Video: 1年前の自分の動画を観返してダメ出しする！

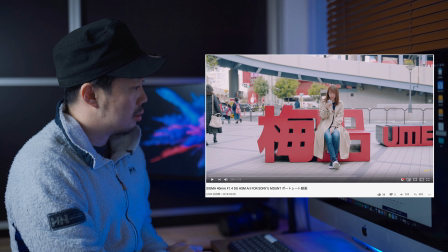(12:08)
4が発売して次の日ぐらいに撮影したのかな
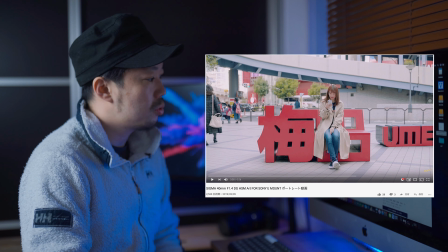(12:11)
その日に撮影したのかなっていう動画ですポートレート動画でこのレンズの性能を
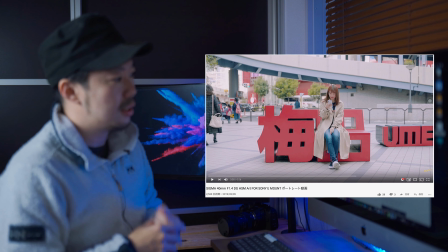(12:18)
皆さんにお見せするっていう目的で作った動画になります
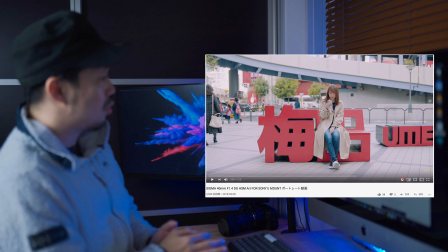(12:22)
じゃあ見ていきましょうまずねこの段階で言えるのはすごいこういいカットだなっていう風にパッと見た時に思いました
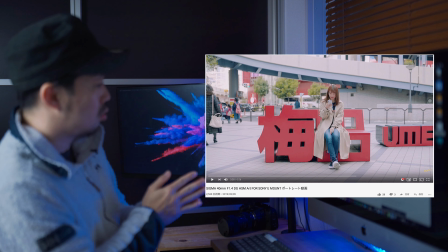(12:30)
ただねモデルさんが中心からちょっと右側かな向かって右側にずれちゃってるので
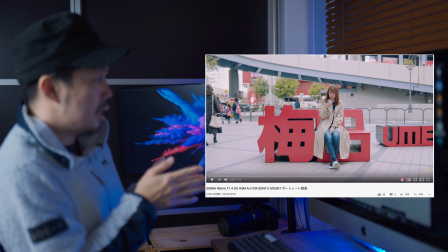(12:36)
多分ねこの梅田っていう文字を真ん中に置いてでモデルさんをそこに座ってもらって撮影したんで
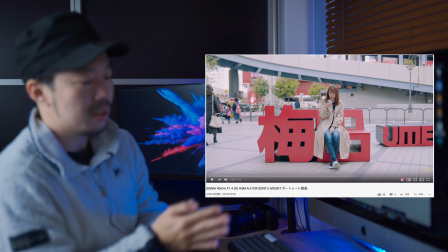(12:43)
モデルさん自体が右側に寄っちゃったと思うんですけど
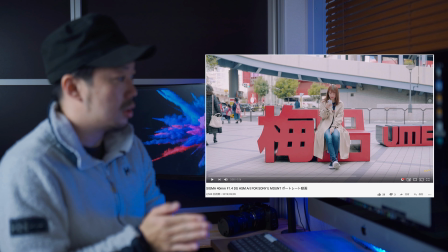(12:46)
モデルさんが座る場所を真ん中に基準にしてカメラを置いたら持ってよかったかなと思います
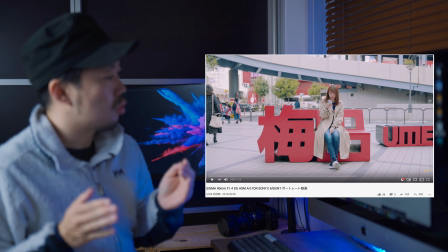(12:53)
でねもう一つね思ったのがもうちょっとこうアップ気味で撮ってもよかったかなと思います
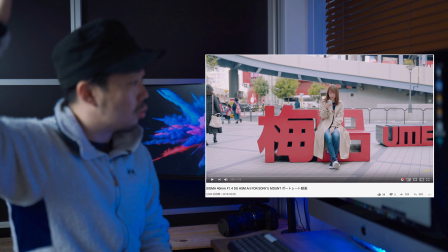(12:58)
なぜならねモデルさんの頭の上のところに余計な空間があって
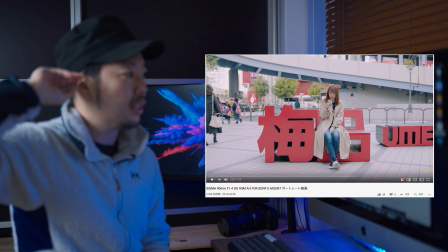(13:03)
ここは多分動画として必要がないところなんでそういう部分はねもうちょっとカットした方がいいかなと思います
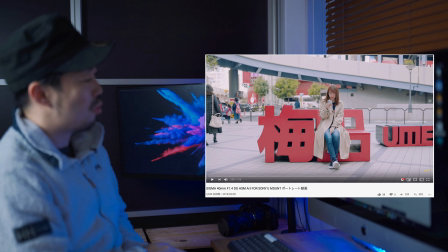(13:11)
それ以外はねここを選んだセンスとかは結構いいんじゃないかなと思います
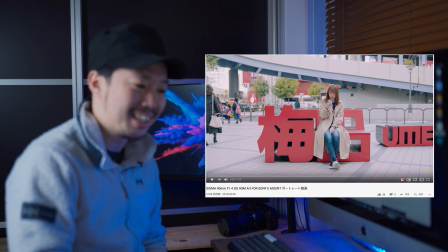(13:17)
はい
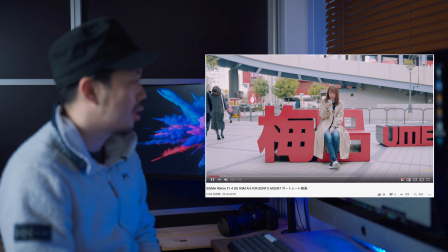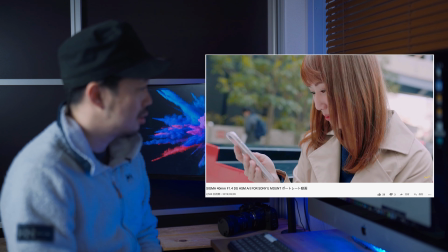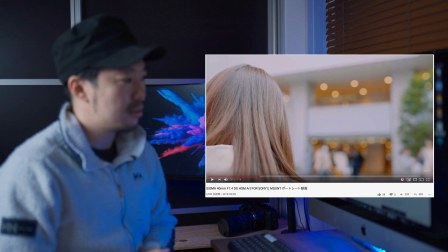(13:31)
これ全部スローモーションパターンですねちょっとねあんまりメリハリがなくてずっとスローモーションしてると飽きちゃうかなっていう感じがします
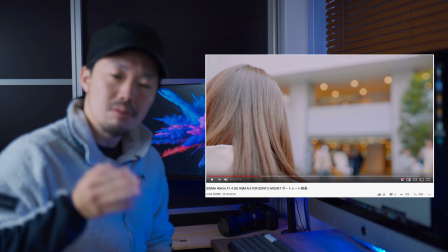(13:39)
であとはね曲に合わせてカットしていってるんですけど
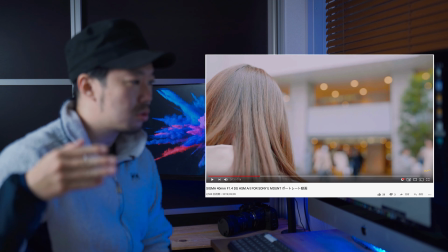(13:43)
カットのそのテンポが一定なんでもうちょっとそのカットの長さっていうんですかね
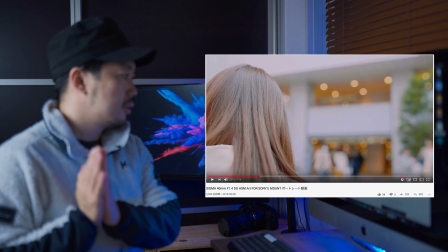(13:50)
ワンカットの長さにももうちょっとメリハリつけた方がいいと思います例えば僕が今やるんだったらもう一回最初見てみると
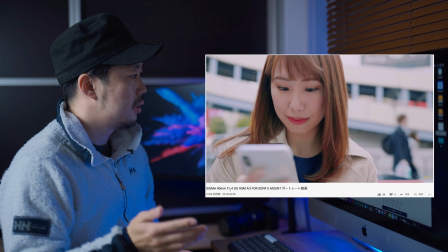(14:01)
次次次みたいな感じですねもうちょっとカットに針をつけてテンテンテンテンカットテンテンテンテンカットみたいな感じとかでもいいかなと思いますBGMとかどういう風に見てもらいたいかっていうのでそのカットは決めていったらいいと思うんですけどずっと同じカットの幅だとあんまり面白くないんで
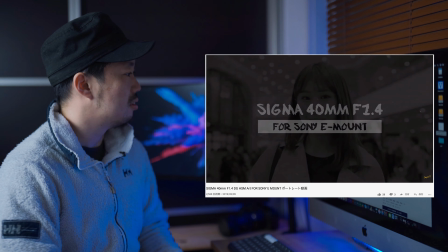(14:35)
あ、いいじゃん
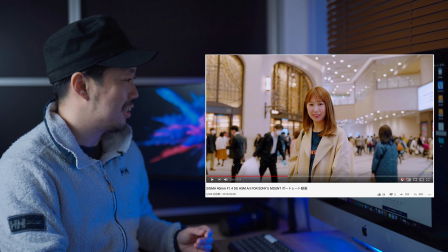(14:41)
白黒から色が乗っていく演出やってますね頑張ってるじゃないですかね
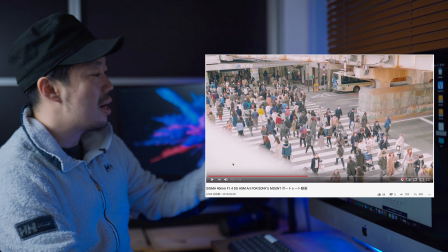(14:50)
いいねー前ボケ手すりで前ボケ作って
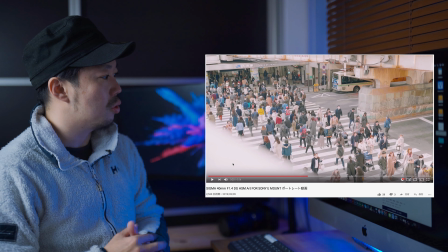(14:56)
後ろにフォーカス合わせてるのはすごい上手に撮ってるなって感じがします
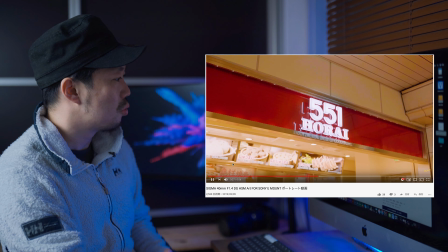(15:04)
謎の551
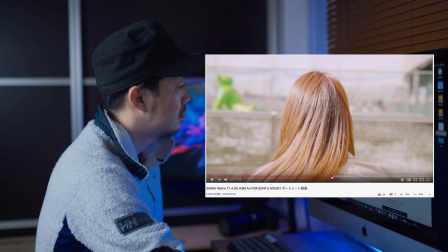(15:08)
ちょっと明るすぎこれねちょっと明るすぎな感じがするんで
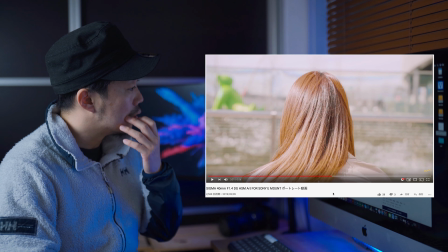(15:14)
もうちょっとハイライト抑えるかなったらいいかなと思います
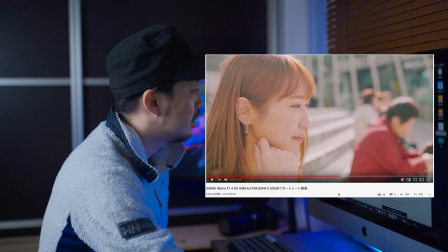(15:19)
あーいいいいいいじゃんすごい綺麗これはなんかシグマのその40mmの
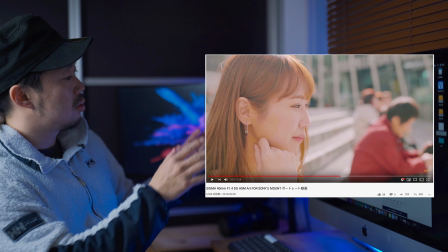(15:27)
良さがすごい出てるカットかなって感じがしますすごいね綺麗に撮れてるし後ろのボケ具合もすごい綺麗です
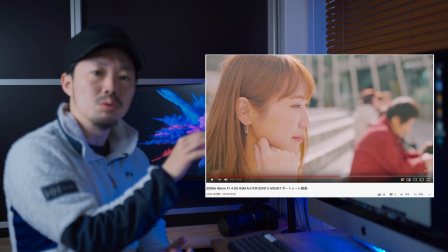(15:35)
ただね人がやっぱり後ろぼけてるところにいっぱいいるんで
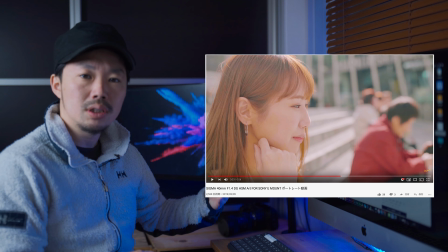(15:39)
座る位置をもうちょっと工夫して違うところに座ってもらった方がいいかもしれないです
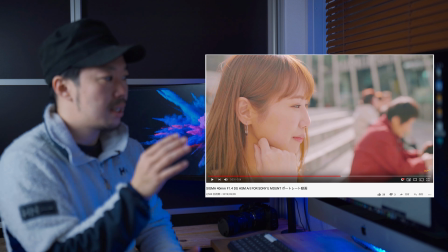(15:45)
ここねよく見たら後ろ階段になってるんで階段のもうちょっと上側の方に座ってもらって
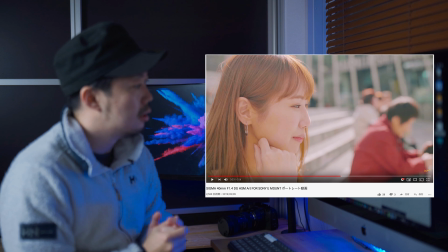(15:52)
あんまり人が映らないように座る位置とかも工夫して取ったら
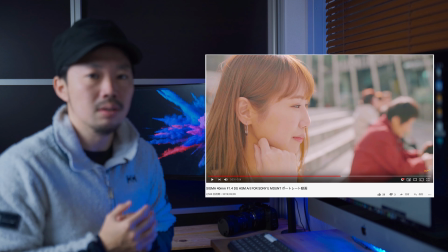(15:56)
もっといいカットになるんじゃないかなと思います
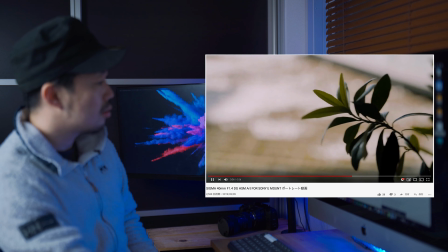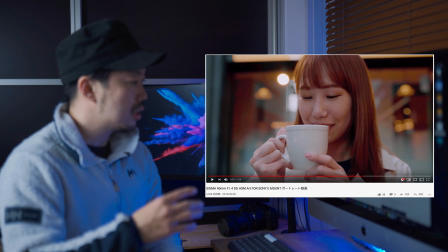(16:06)
この辺は多分日が落ちてきてちょっと暗くなってきて同じ露出で撮ってるとノイズが乗ってきたっていうパターンだと思います